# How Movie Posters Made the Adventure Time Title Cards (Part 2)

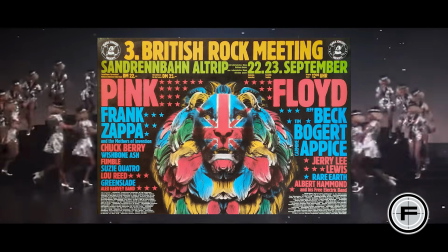12:20 The big names will be featured prominently and boldly at the top of the page, and with every subsequent line, the bands and performers will shrink in stature.
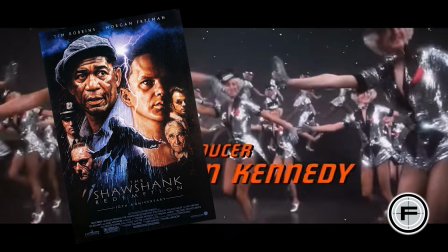12:28 In the same way, the floating head is proportional to either the character's significance to the film's plot or the character's overall marketability.
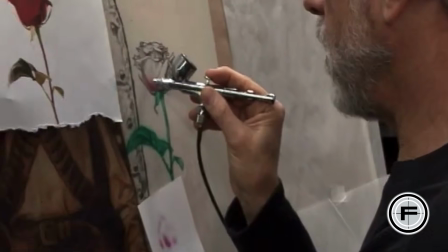12:35 Something that's interesting to note here as well is that, while many of these posters adhere to the traditional framing of good versus evil,
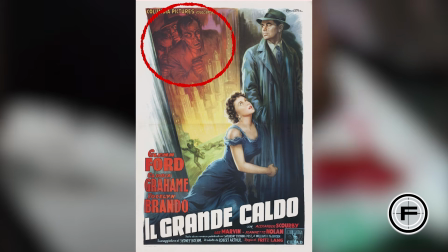12:42 that is, the protagonist front and center while the antagonist looms in the background, Struzan and others developed a revolutionary notion of storytelling through their art.
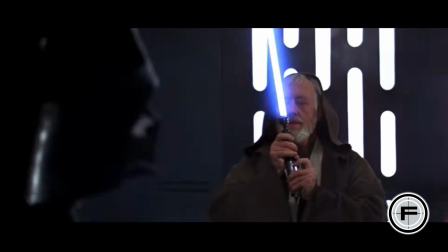12:51 Suddenly, the villain was no longer exclusive to lurking in the shadows. Instead, they became a part of the ensemble, an active participant in the narrative.
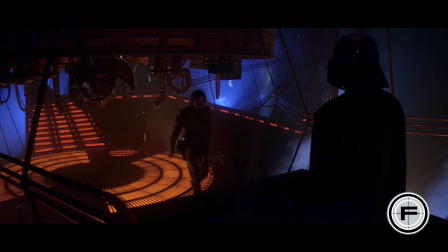12:59 The bad guy is no longer just a story structure through which the main characters traverse to grow or to achieve their goals,
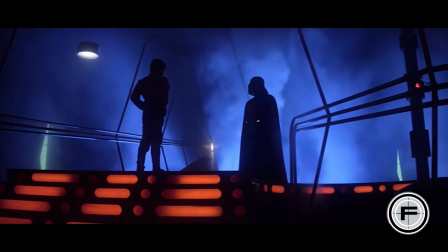13:05 but is a three-dimensional character that we will have the opportunity to meet in some intimate, intentional way.
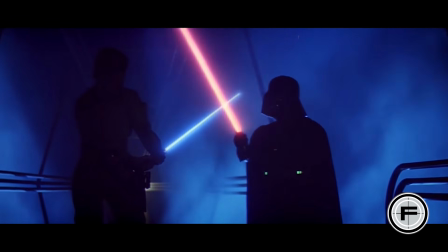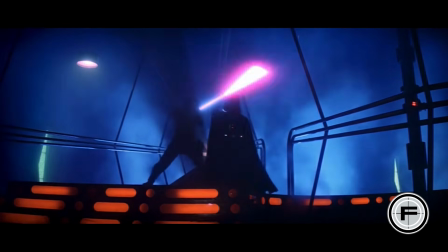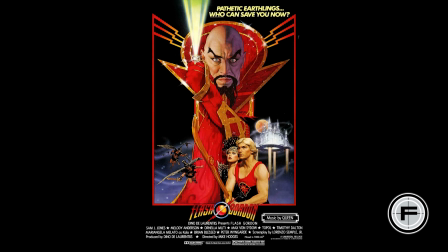13:20 What is declared through these posters is that the villain too has goals and reasons to achieve them, and that there will be growth to be had for them as well, whether positive or negative.
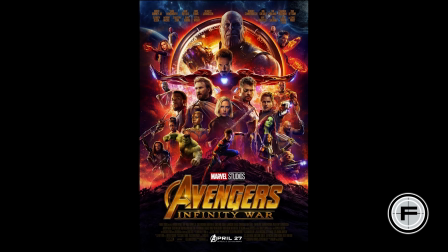13:29 Maybe they'll end up redeemed in some way, or maybe they'll end up even winning. In some ways, they are showcased as being equally as important.
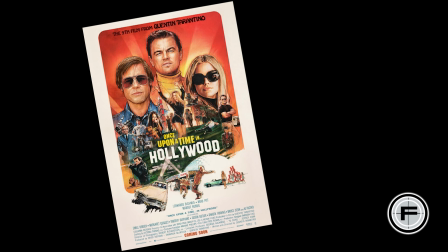13:37 In other cases, the villain may be even more important than the heroes. Though there are still plenty of interesting contemporary designs produced in this style,
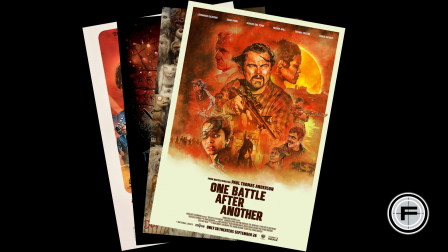13:45 it certainly seems to have oversaturated the market with several poor examples of movie posters.
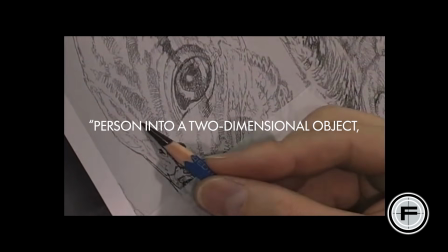13:51 I have to translate a three-dimensional person into a two-dimensional object, and photography doesn't always do that well.
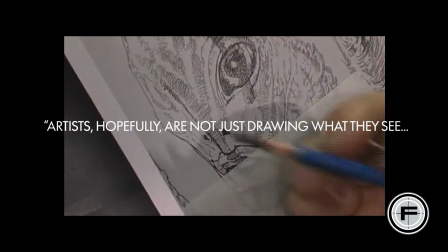13:58 It reflects, exactly what you see, but artists hopefully are not just drawing what they see, but what they understand.
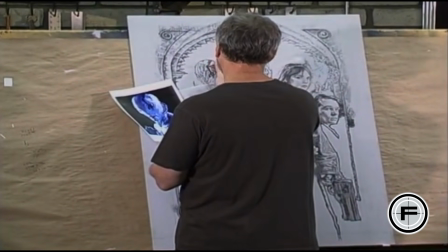14:05 There's been a noticeable shift from the past, where designers like Struzan took a level of pride and craftsmanship in their hand-drawn artisanal work.
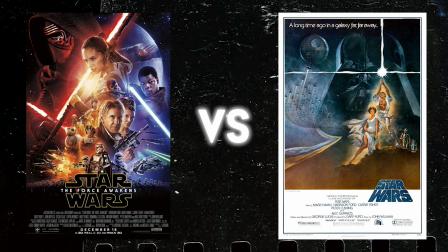14:12 But now, it simply appears to be a rubric where you copy and paste a bunch of photographs and slap a title on it and call it a poster. It's the difference,
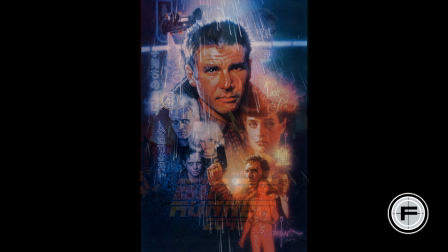14:20 for example, between one of the greatest posters ever made, Blade Runner, and one of the worst posters ever made, Blade Runner 2049.
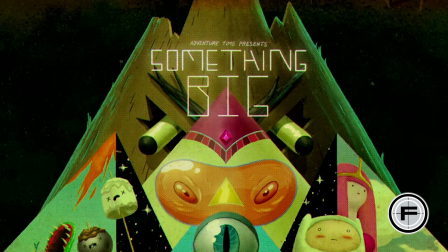14:28 That being said, the title card for Something Big is a great example of negative space,
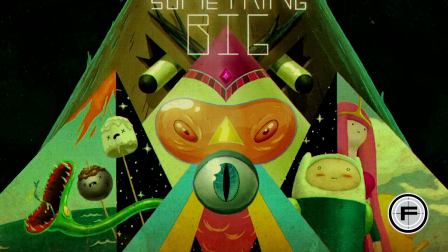14:32 lighting, and perspective, utilizing a very colorful design and abstract composition.
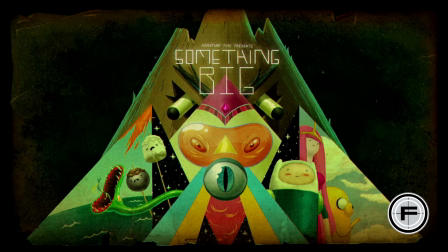14:37 This title card is more of a return to form in my opinion, and stands out amongst the gray of the modern-day studio movie poster landscape.
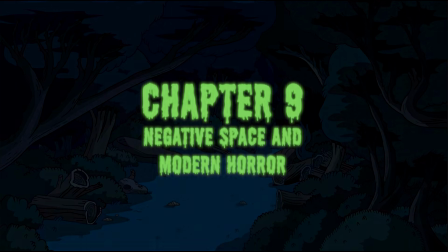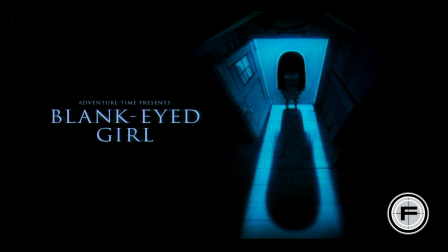14:59 Here in the title card for Blank-Eyed Girl, we have this really great example of the usages of negative space as well as color and shadow, and in those ways really encapsulating the look and the vibe of contemporary movie poster design.
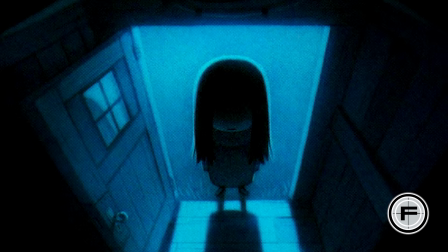15:12 We have this young girl with her eyes shrouded in darkness, backlit with this very harsh blue lighting,
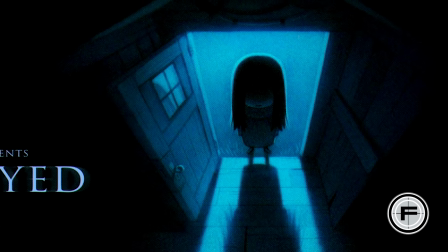15:18 standing in the door frame of this cabin-looking house and having her shadow dragged out across the wooden floor,
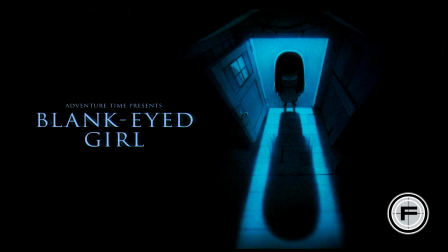15:25 communicating this impending sort of looming threat with this very bleak, bright, contrasting font to the left of it.
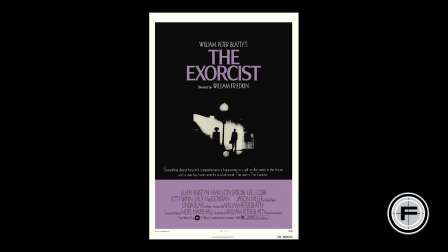15:32 Perhaps the 70s horror movie posters like The Exorcist and Eraserhead, as well as Stephen King book covers,
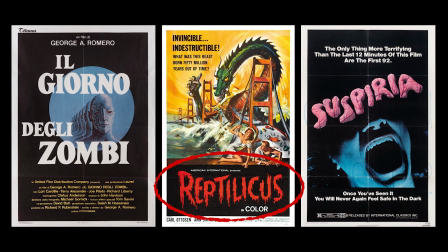15:39 inspired the modern approach to horror typeface, stepping away from blocky, bold, expressive fonts of the mid-20th century for a more stripped-back,
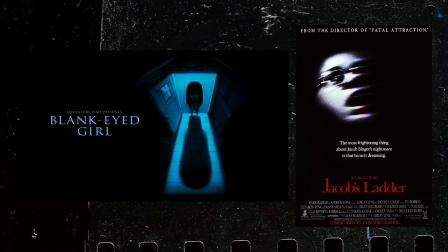15:48 simpler font. This bare-bones approach in type alongside the cold, desaturated color scheme gives this card this chilling atmosphere,
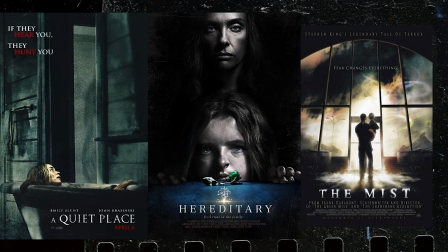15:57 and this blueprint has dominated the commercialized horror landscape of the 2010s and beyond.
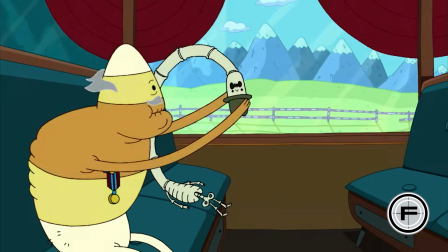16:02 However, we are seeing a resurgence of older design techniques in terms of perspective,
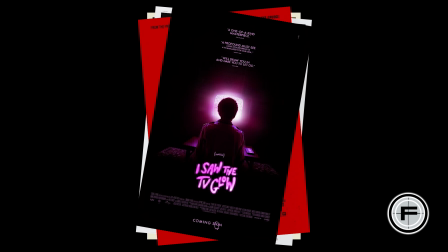16:07 negative space, font type, and color through the independent horror posters of the past few years.
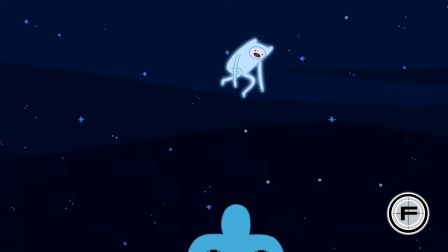16:13 We also see a similar trend take place within science fiction.
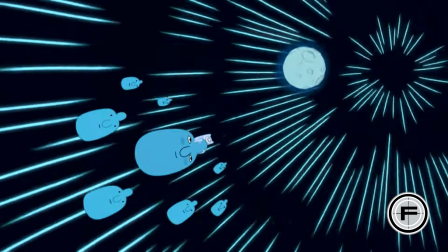16:17 A lot of posters in the genre, in particular films from the 1990s, elected to use this hairline,
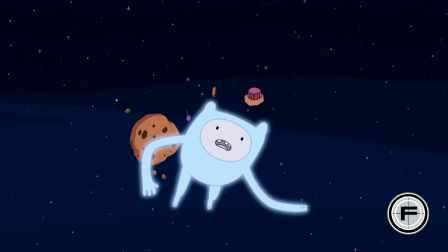16:23 elongated typography, as a lot of the films that utilized this style dealt with subjects like aliens,
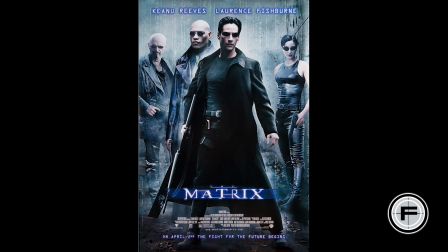16:28 abductions, and artificial intelligence, where the worlds are cyberpunk or dystopian or futuristic.
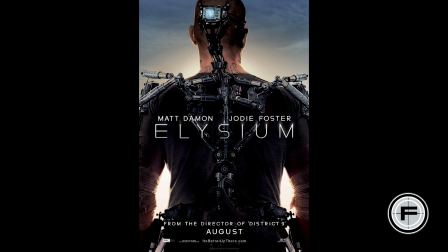16:34 The typography is so sharp and precise, it could either mimic the wiry nature of the robotic exoskeleton in Elysium or the DNA strands in Gattaca,
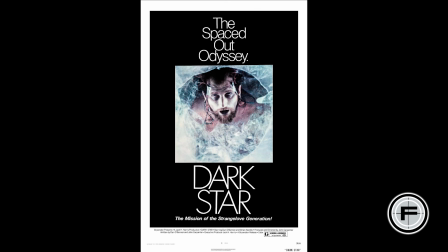16:43 or give you shortness of breath in a space devoid of oxygen in posters like Dark Star or The Martian.
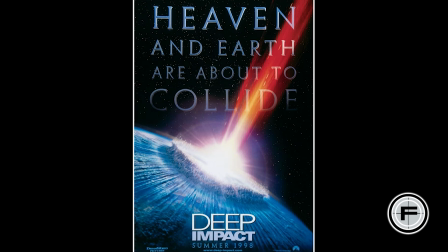16:48 Whatever the case may be, it's the kind of typography that communicates that the world we are entering accommodates for very few mistakes.
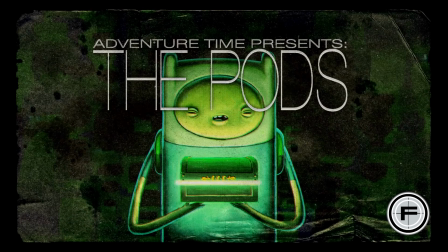16:56 Other ways the title card for the pods accurately represents the sci-fi genre is through its contrasting color scheme of darks and lights,
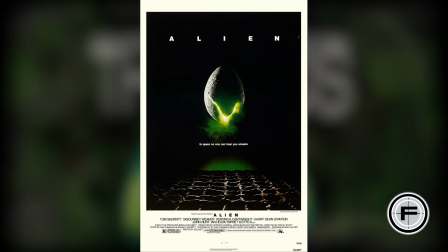17:04 in particular the color black paired with a neon green, and how lighting illuminates this contrast,
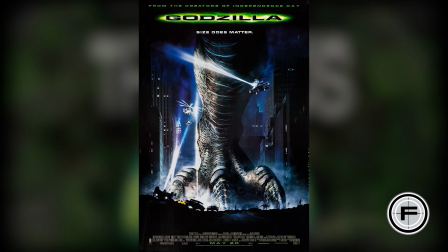17:09 that the subject emits this unnatural or otherworldly presence that is not homogeneous with the environment.
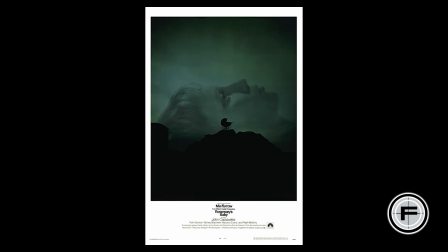17:16 The least common denominator amongst the sci-fi and horror genres is their utilization of negative space.
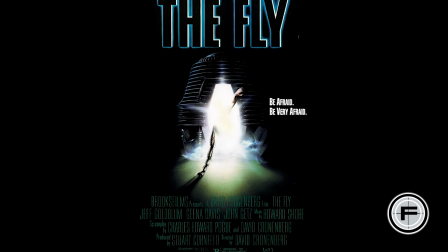17:21 In that way, their posters, in which the villain or victim faces toward you,
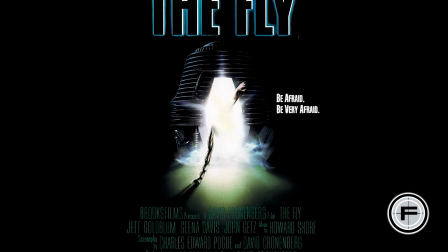17:26 act almost as the antithesis to the Ruckenfigur motif, in which the hero faces away from you.
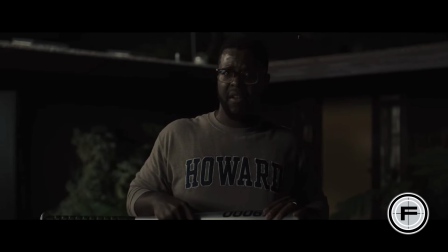17:31 This convinces the audience to identify less with the subject and more so with the environment, and those environments are typically bleak,
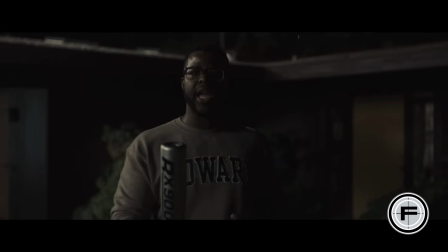17:38 lonely, dark, and empty, and in all of those ways establishing an atmosphere of fear,
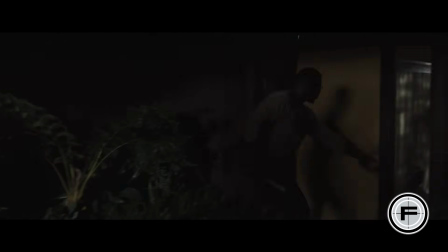17:43 and the longer we engage with it, the more we're sort of enveloped by it and become a part of it.
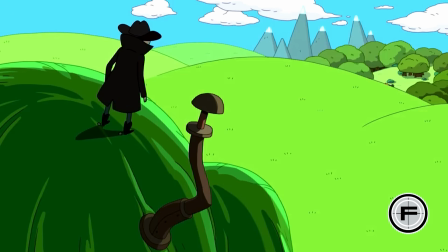17:48 What Ruckenfigur and the horror poster have in common is that they are both foundationally concerned with exploration,
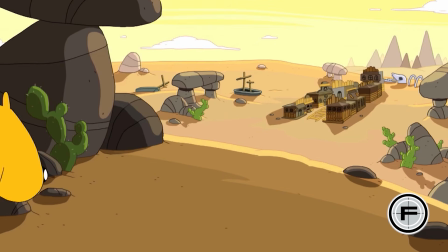17:54 and if Ruckenfigur is the subject exploring this eternal expanse with their gaze going on forever,
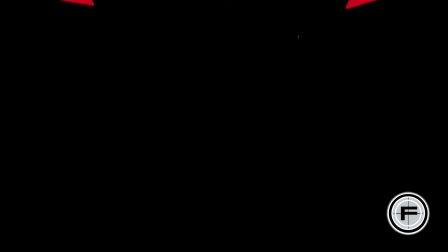18:01 the subject in a horror poster is exploring their environment and their gaze stops at you.
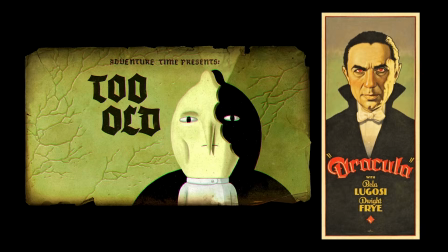18:07 And there's a sort of dread and anxiety in that space where you have to come to terms with the fact that this thing that scares me,
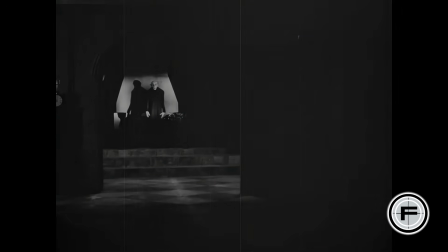18:14 I'm going to have to interact with it at some point. And that interaction, whether sooner or later, is nonetheless inevitable.
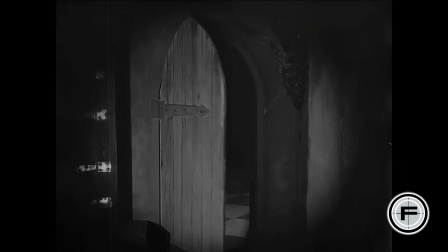18:21 That this thing is approaching, and not only is something going to happen, but I have this feeling that it's going to happen to me specifically.
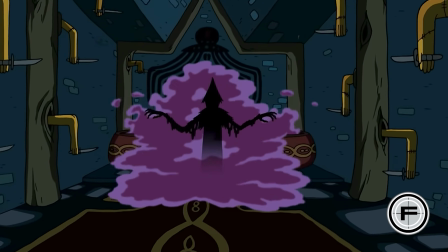18:29 Whereas in Ruckenfigur, the subject explores what's beyond themselves, an effective horror poster will actually explore you,
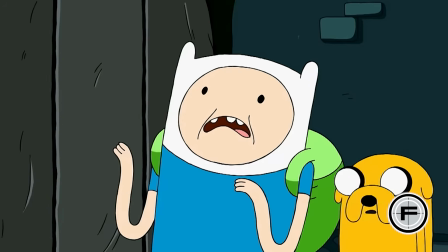18:36 and oftentimes that can end up becoming the most terrifying thing, maybe even more terrifying than the external threat itself.
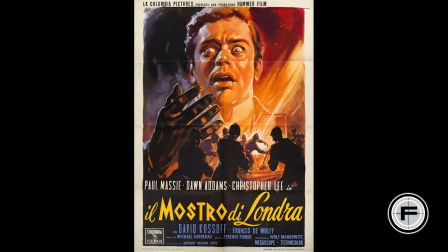18:43 I just think it's incredibly interesting that we have these motifs in art that elicit specific emotions, and if a subject is pointed away from us,
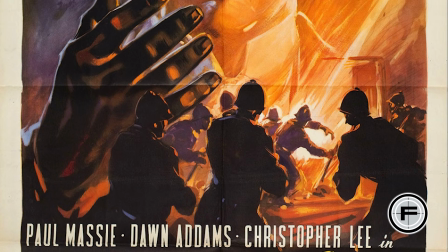18:52 it actually can end up being a positive thing and convey a sort of heroism and gallantry of something that we should aspire to be like.
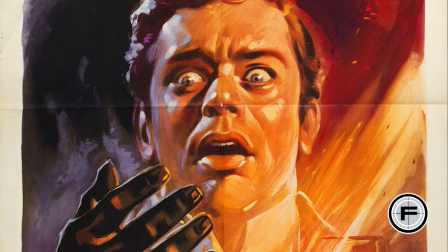18:59 But if that same subject is pointed toward us, it can end up being a very uncomfortable and uneasy feeling.
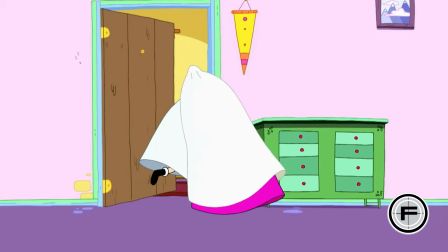19:04 It's actually the subject's desire to be intimate with us in whatever capacity that causes emotional harm rather than emotional healing.
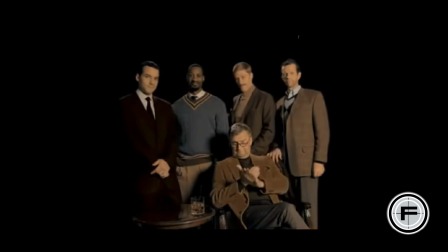19:12 And that inherently is the power of the horror genre, and in my opinion, the genius of storytelling within the graphic design of science fiction and horror posters.
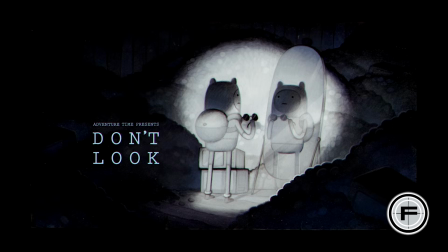19:21 And in my opinion,
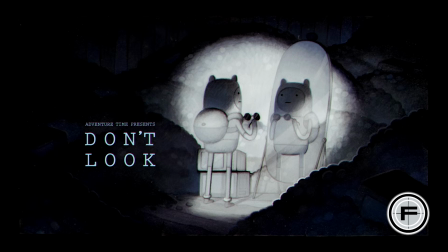19:23 one of the most creative uses of negative space across all of Adventure Time's title cards comes in Season 8's episode titled Don't Look.
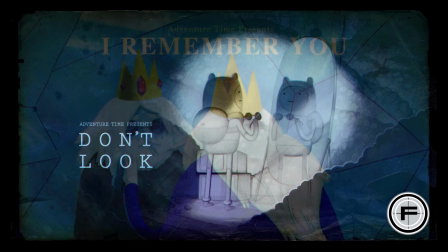19:31 It's very similar in composition to Season 4, Episode 25's I Remember You,
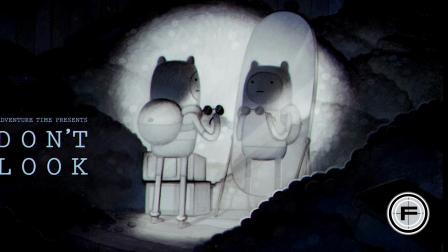19:36 and at first it appears as nothing more than Finn holding a pair of glasses, staring at himself in a mirror.
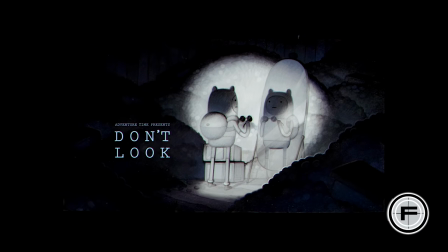19:41 But the farther you zoom out, the stronger the light in the center contrasts with the darkness surrounding it,
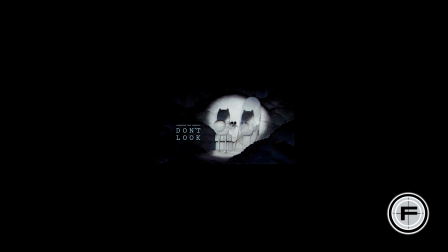19:47 and this contrast ends up defining the edges of an image that looks like a skull.
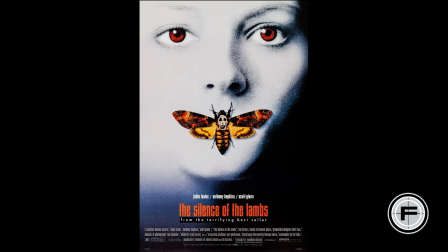19:51 An inverse of this actually occurs in the poster for the film Silence of the Lambs, where the moth over Jodie Foster's character's mouth appears to have a skull on its back.
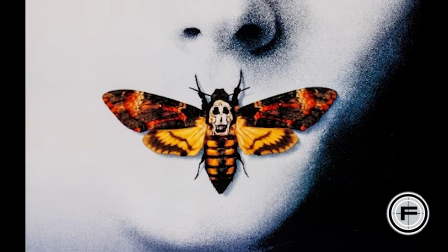20:00 But if you zoom in closer, you can see that this is not a skull at all, but in reality, a group of models posing together.
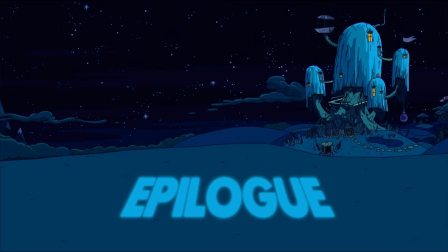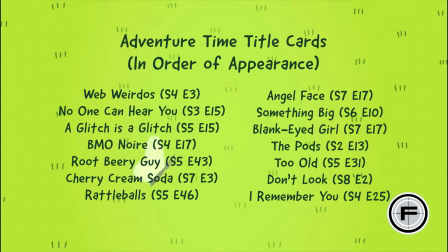20:19 Hey everyone, that was part 2 to this Adventure Time title card series. Thank you so much for checking out Filmthetics.